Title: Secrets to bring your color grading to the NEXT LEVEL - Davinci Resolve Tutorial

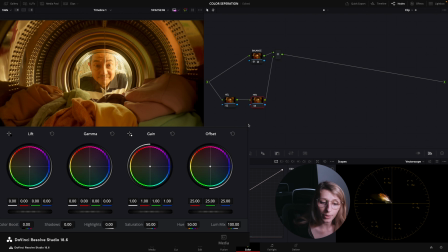1218s
So what I'm going to do is actually go up with my gain in my HSV, and also go up in my gamma. And in HSL, I'm gonna go down in my gamma,
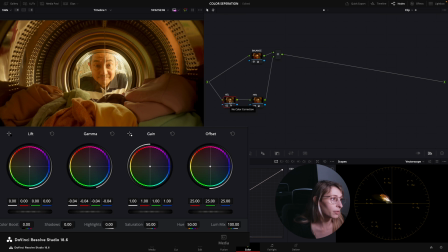1236s
and it's gonna create for me some density.
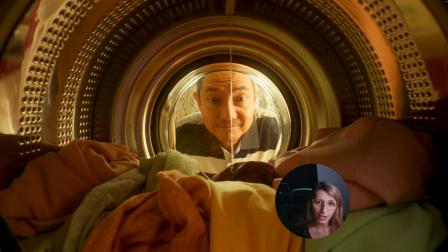1239s
So if you see, so we have less saturation, but we have darker colors happening.
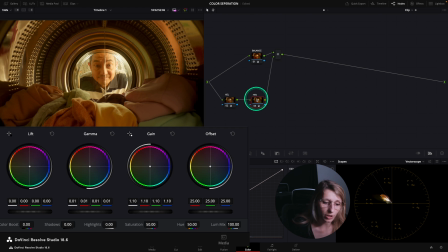1246s
So we can push the gun a bit more with HSV and go up a tiny bit more, so we have nice color contrast happening. So for example, if I remove HSL and
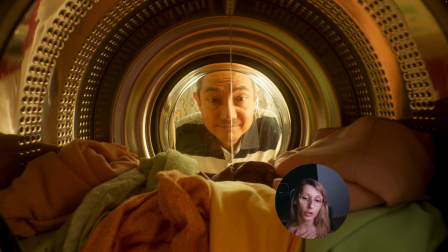1267s
HSV, this is what we had just with the balance, and this is what I have now with HSL and HSV.
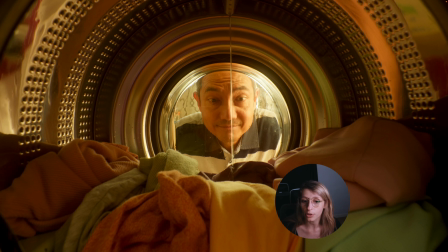1276s
So the result is a bit more subtle, but it becomes a bit more darker in certain areas of the image,
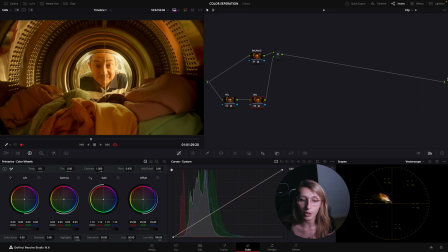1288s
which makes it a bit more cinematic. So if you see, let's just push the gun again a bit more, so gamma with HSV, and we just control it with the gamma in HSL, and we are actually pretty good.
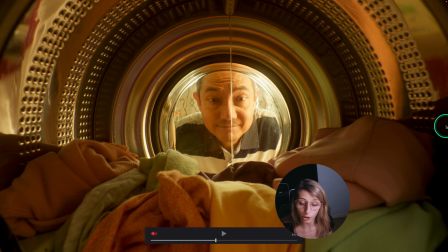1307s
So this is just the balance, and this is HSV and HSL.
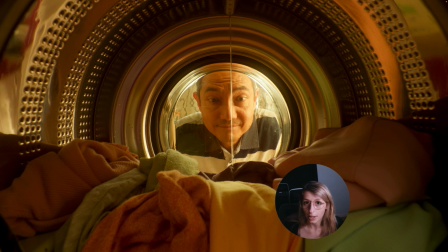1313s
It makes a result that is actually very pleasing, and this is actually how you can create color separation in an analogous color space, but also in the monochromatic color space. Color models, guys, sorry.
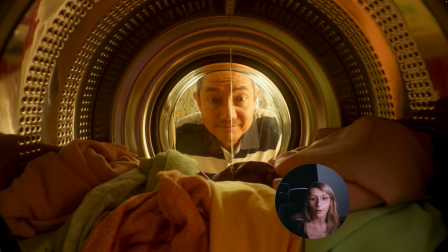1332s
But yes, my point is you can use the HSV technique by itself, which is great, but if you want to be a bit more subtle with the saturation and the density, you can use the couple of HSL and HSV. Okay guys, I hope this video helped you in your look development, and that will make you more confident to dare some grades that use, for example, monochromatic colors, you know, because I think it's quite fun to not really have a style, but being very versatile, you know. So yes, the easiest way for color separation is of course the complementary colors, and I feel that, for example, in this moment of my career, I really like to experiment now with analogous and monochromatic. That's why actually I wanted to make this video, because I'm starting to shift to this kind of color space and start to find some ways to create some depth in my image with these color groups, you know. So pretty interesting, you know. I hope it helped, and I can't wait to see you for a next video.